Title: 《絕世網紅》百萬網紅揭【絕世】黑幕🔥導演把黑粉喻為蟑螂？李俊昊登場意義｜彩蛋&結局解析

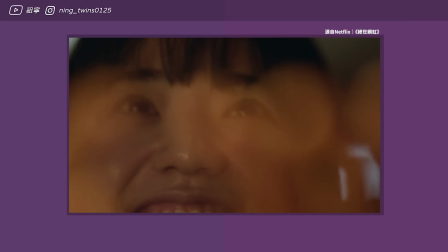没有人会知道自己做过这么没品的事情恩采吓得跑回休息室
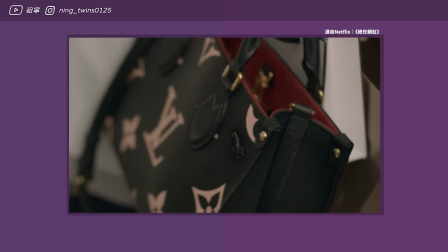拿自己的名牌包然而房间的蟑螂也跟着这些包包来到了工作场所
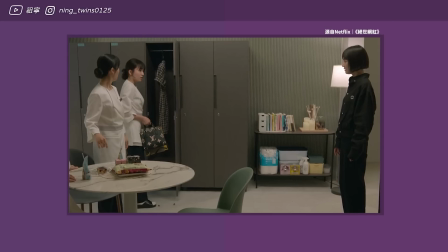导演特写着名牌包包上的蟑螂紧接着一个种景蟑螂跑到了休息室被员工们一针乱踩
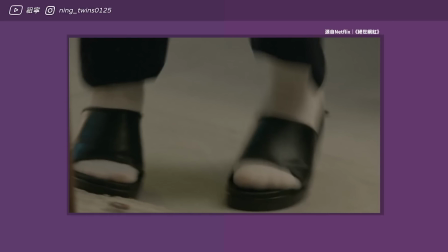导演特写了其他员工的双脚狠狠踩地的画面而恩采心寒地看着他们尖叫和驱赶
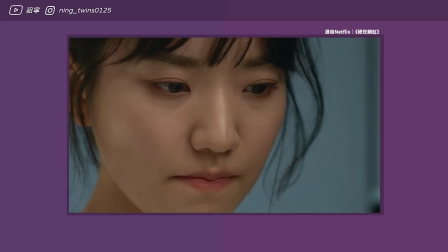最后两位员工吓得逃跑我感觉这一刻导演把恩才比喻为蟑螂了
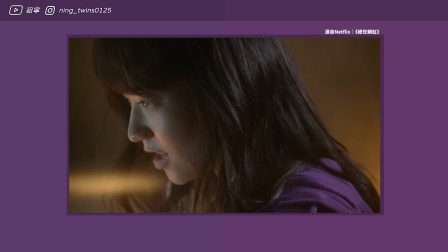生活在底层吃着人们吃剩的垃圾人们看见他就会惊恐逃跑
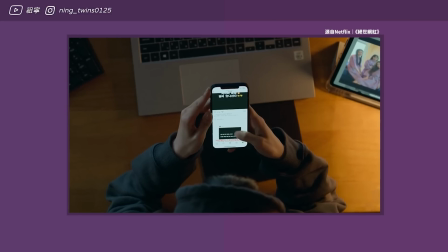惹人厌恶所以恩才嫉妒那些生来就拥有富裕生活的人们
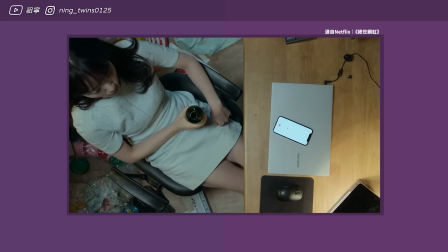也害怕自己被人讨厌因此呢隐藏了真实的自己却让嫉妒把自己变得丑陋逐渐目光短浅
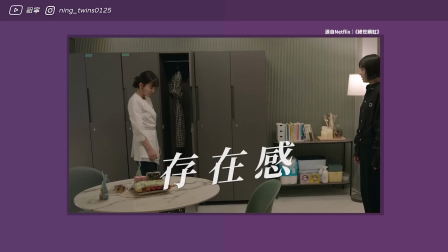贪婪的在网络世界找存在感恩才看到蟑螂被江对待就仿佛自己也被江对待了一般
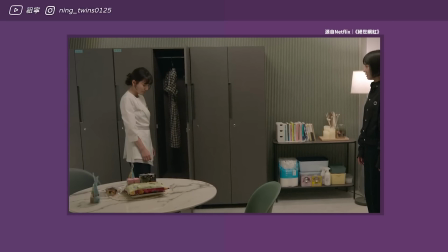所以他内心的最后一道至尊倒塌了他放下了自己的名牌包那些他原本连逃跑都想带走的阶级象征
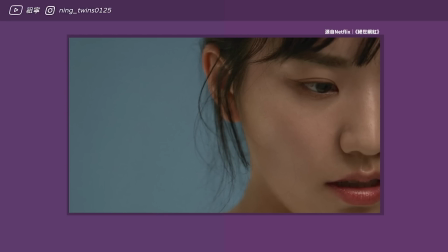时刻他却丢弃了愤怒自己的出身气得抄袭椅子打碎了玻璃
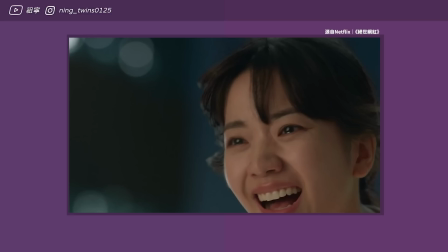他踩上了满是玻璃碎片的窗台一口气把长期以来的埋怨都说了出来
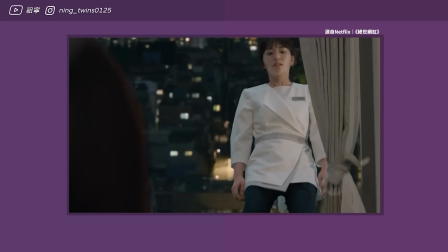说这个世界去死吧最后却仰头倒下这不是说明哲在这个世界
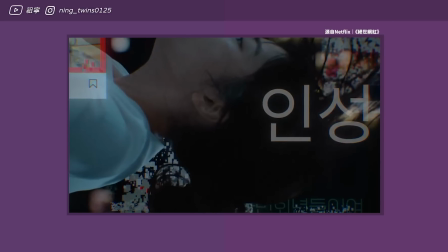他真的很难存活就像是踩在了玻璃碎片上在生活一样脆弱的画面穿插着恩才一直以来的恶毒念头背后的社群媒体图片一一幻灭但我们又回到了恩才的房间
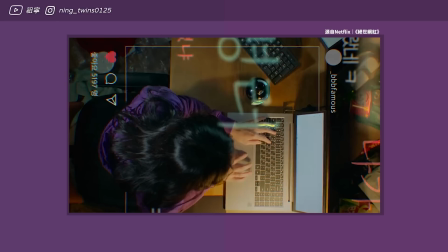由远至近的推进了恩才满地的垃圾扮演的窗户被嫉妒的垃圾情绪淹没的恩才
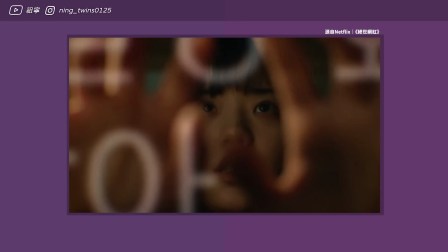只是不停的在网路上谩骂最后镜头仿佛被放在了平板里面一样
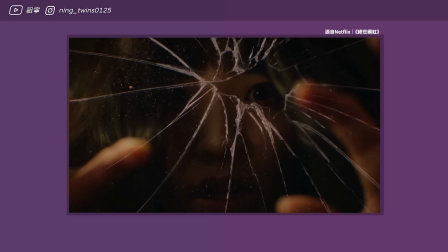我们能够看到恩才不停发挥指尖的力量愤怒的向着画面大喊去死最终画面碎裂恩才的一只眼睛从孔洞中露了出来仿佛也在说恩才只看得到网络世界
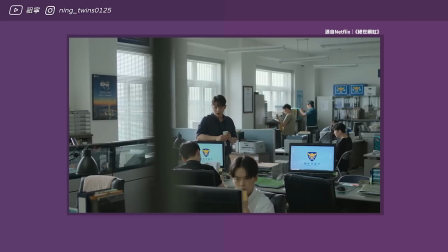以为那就是全世界一般最后检察们在处理恩才的事件时
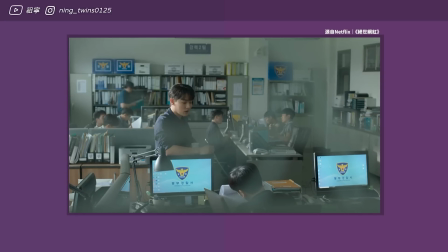组长却要下属停止评论陌生人的行为多少也能够看出虽然编导不认同这种
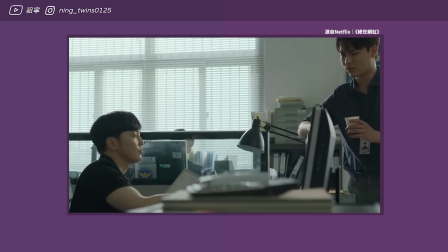在网络上肆意发泄恶意的行为但若是反过来批判他们自己也和他们一样成为了黑粉虽然网络上多少能够让我们窥视他人的生活但如果过于重视或把网络世界当成可以隐藏自己的三不管地带最后受伤的人都是自己我很喜欢最后一集里揭露直播
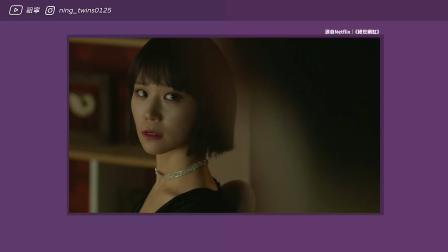其实是用了身位换脸可能有些人也知道这个技术Defact一个非常可怕的技术就连在直播中都用这样的技术
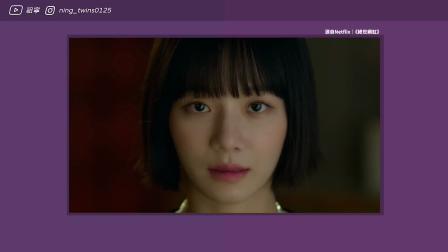其实也说明了不论是人脸名字账号相片将不再拥有纯粹的真实只要人们想要
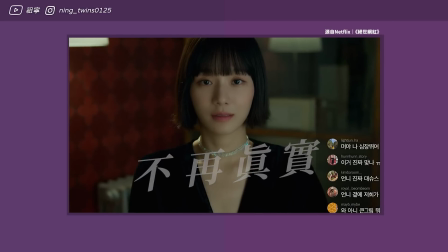随时都可以在网络上制造一个假的身份假的网红从本剧中也不能看出网红光鲜亮丽的外表
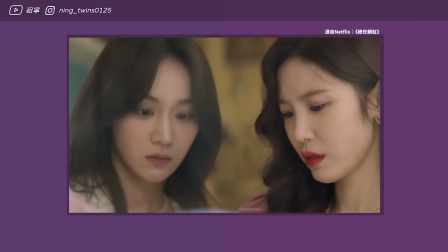内里都是心酸血泪虽然我觉得嘉宾会的网红们都太过单一无聊了
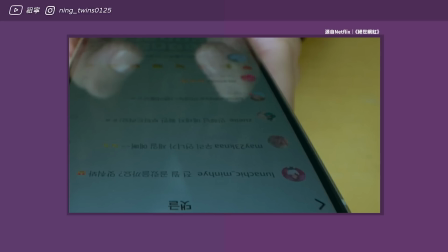看起来比起网红更像是没脑的假上流在之中呢也都是在强调网络上的东西不能够太过相信毕竟现在已经不是一个眼见为平的时代了图可以修实声音可以跳影片可以换脸但我也不觉得这些不真实该要被拐罪啦这是人们一起制造出来的社会麻烦为什么呢因为大宗喜欢啊没有人喜欢被否定被厌恶
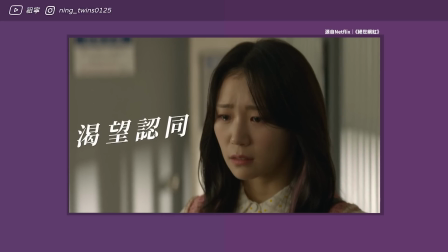说到底只是人们渴望被认同的欲望最后造成了这样的社会氛围
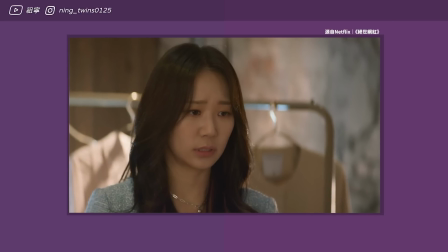盲目的崇尚单一的价值观审美观的结果也才会有了徐亚利同能出来的作弊方法
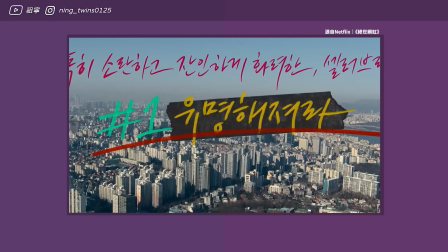有统一可以追逐的目标才会出现能够依循的SOP雅力最后放弃了网红生涯因为她知道人们喜欢她
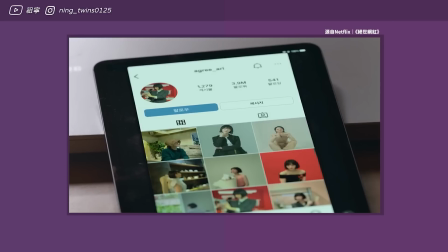讨厌她都能够在一致之间改变也算是点破了网络世界恶心的一面
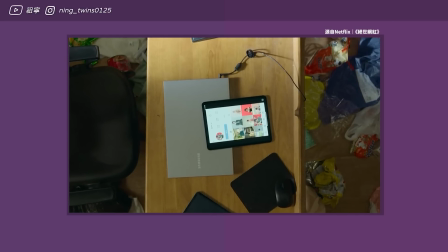其实我觉得彩蛋那个隐私讯的平板留在那边很奇怪但有钱人可能也不在乎丢一个平板画面上可以看到原本恩财的平板所以我才觉得很奇怪这也不是重点重点是彩蛋李俊浩客穿是什么意思